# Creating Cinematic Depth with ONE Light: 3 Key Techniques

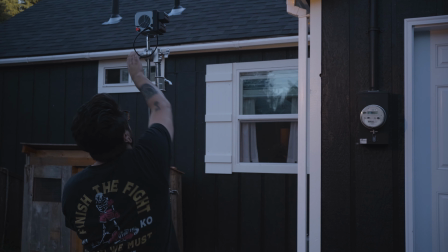248s
You can even place your light source outside the window to create more of a sunset look or any style of look that you're going for, maybe even moonlight.
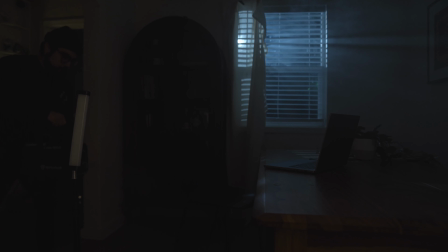255s
And this would be a great and effective way of using this one light to create a dramatic feel. And it's also being motivated by what your character's doing within the scene. Or let's say you have more of a sinister style character and you're trying to create mystery in what your character might do next. This is going to be a really great option for that. This technique is very simple, but is definitely a stylized look.
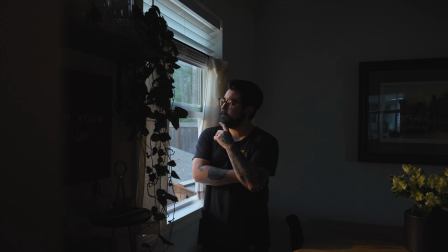275s
Although with a little planning mixed in with your story elements, this can definitely be a very powerful look for your scene.
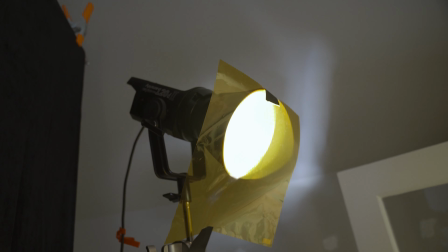281s
Light is a very important piece to the entire filmmaking process.
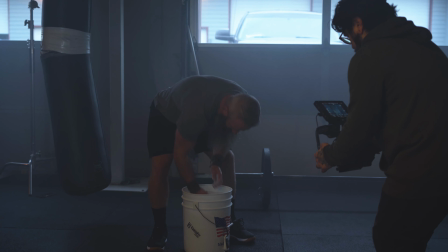285s
Because we are visual storytellers, it's a vital element for setting the tone and mood and can really shape the whole story entirely.
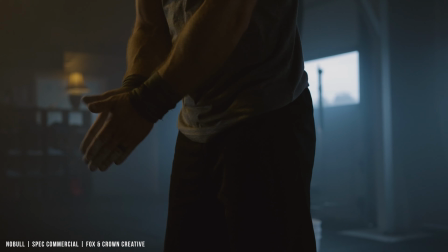291s
With a lot of planning and practice and repetition, I guarantee you can utilize these simple lighting techniques and create a beautiful film even with just one light. If you have any other questions, feel free to hit me up in the comments down below because I love hearing from you guys and just helping out wherever I can. But that's gonna do it for me, you guys. Thank you so much for joining me in this quick video. If you like this video or you learned something, please click the like button down below. Consider subscribing if you haven't already, and I'll catch you in the next one. Cheers, friends.